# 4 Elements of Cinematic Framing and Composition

Here again, I feel the need to push back on a trend that I see a lot of. There is this belief that the best thing you can do, the most cinematic thing that you can do with your image is throw your aperture as wide open as possible and have an extremely shallow depth of field.
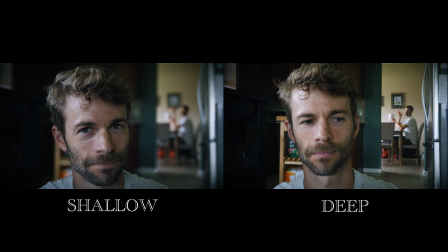Only having your focal element in focus and allowing everything else around to fall completely out of focus. And while indeed there are instances where this approach is the right approach,
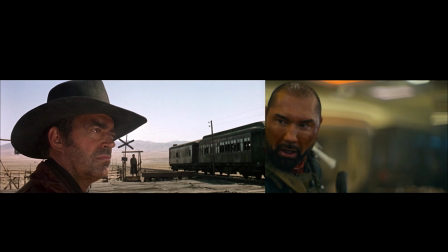in many more instances it's robbing you as a filmmaker of the ability to use the environment around the subject to help tell the story, to help communicate the emotion. So, for our final shot, emotion, fear.
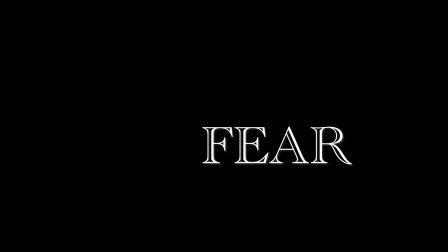Let's be intentional with how we use focus.
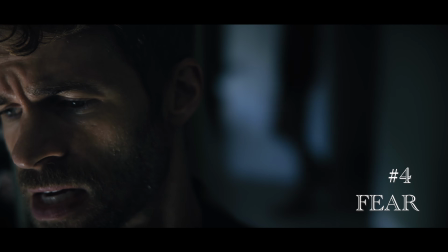Now, truth be told, I actually don't hate this first iteration of the shot, which features a very shallow depth of field.
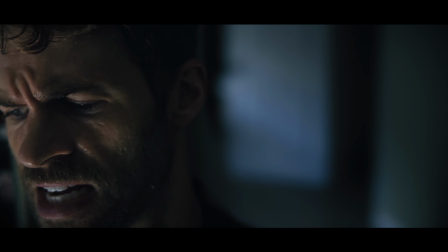We are still able to see this threatening character enter the frame, and some solid sound design helps to indicate that he's holding some sort of weapon.
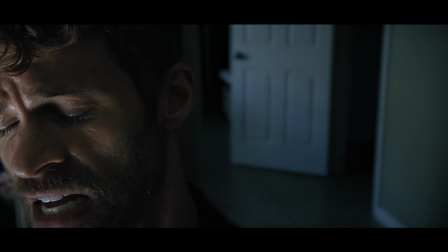That said, I do believe the fear and danger are given an extra amount of clarity when the depth of field is deeper.
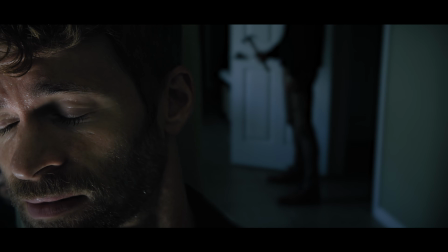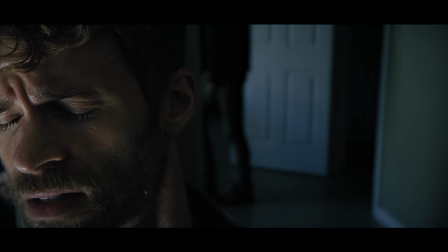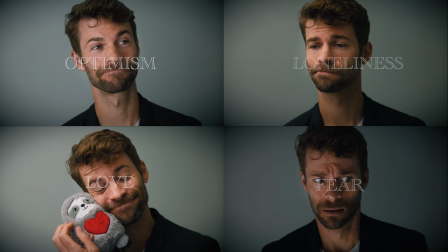There we go. Those are my 4 shots. I don't know about you, but I think we've come a long way from these 4 iterations.
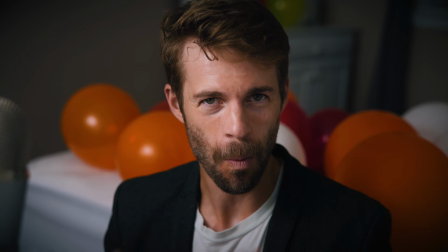But I might just be a little bit biased. What grades would you give me for my finals?
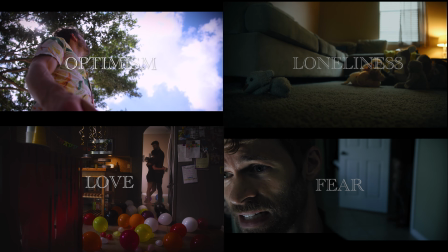Was I able to, through the way that I framed these shots, communicate these emotions? But again, with those, I was really only considering the frame. We still need to talk about light and color, movement, the lens, and texture. Comment below and let me know which of those you'd like me to discuss next. Until then though, guys, thanks for joining me. I'll talk to you later. Cheers.
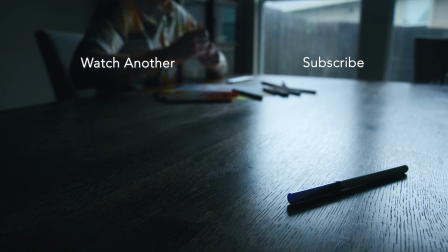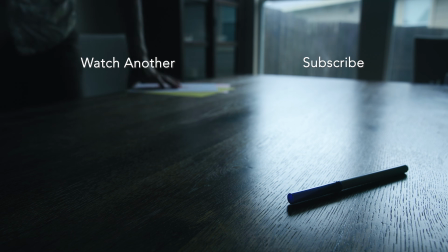If you made it this far, tell me, what emotion is that marker feeling?